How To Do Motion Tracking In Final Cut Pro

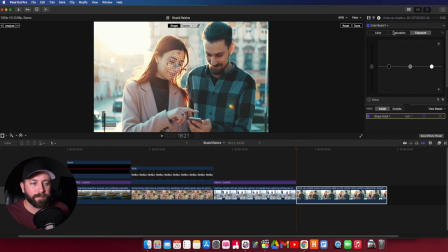That takes us to the color board. And what I wanna do is come down here. So this mask, you can adjust the settings of the inside of that mask as well as the outside. So we wanna adjust the outside because it's already nicely exposed.
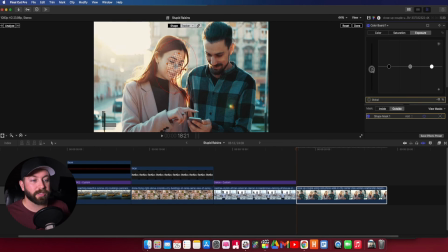So what we wanna do is bring down the global exposure. Very nice. So we got a little less focus on everything else. Maybe bring down the brightness a bit.
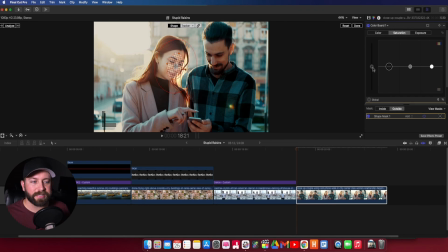Even the shadows, and then we're gonna desaturate everything but her. Just bring the global saturation down a bit, and then let's play that back.
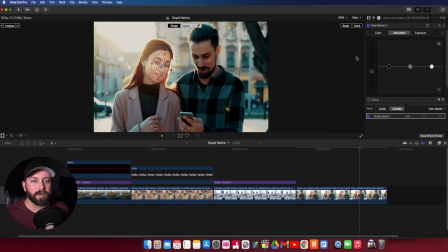Already you can kind of feel that your focus is drawn towards her, but if we click done and uncheck, you'll see a drastic difference. And now you'll notice that as you move this around in trying to find just the proper guidelines for you here,
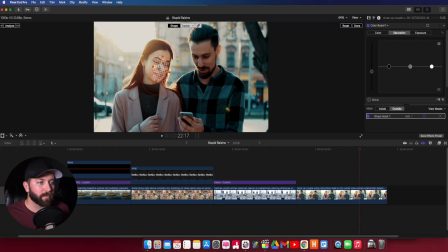you'll notice that this seems to be linked together. You'll move the shape and then it will move the tracker. So what we're gonna do is uncheck this. So this is like a chain, and this is to link or unlink the tracker from the shape.
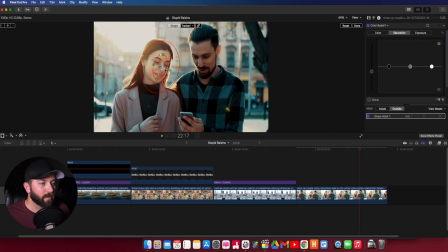So we're gonna unlink that and click on the shape, and we're gonna bring this in and feather it out quite a bit. And the tracker is not affected. As you can see, you've got a separate sort of like a mesh grid look for the tracker, and just these red circles for the shape.
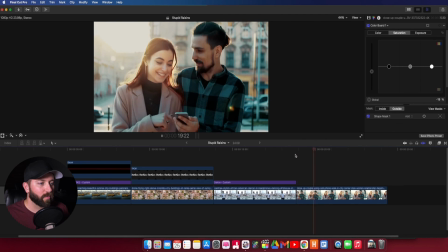And let's go ahead and click done. Let's check that out, see how that worked out. Looks really great.
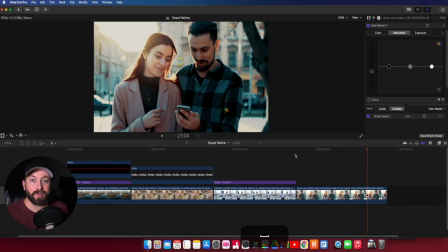She's the focus of the image now. So we've taken a look at how motion tracking can enhance our footage with titles, using objects and generators, logos, and even enhancing a certain part of the image over
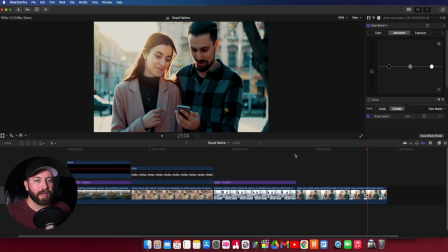another with masking and tracking an individual or an object. All right, and with that, we've reached the end. Thanks for tagging along. Since we got that locked down, I have a free gift for you. A pack of Final Cut Pro plugins to enhance your videos and impress your clients. It's worth $138, but it's yours free. Click below to receive your free gift.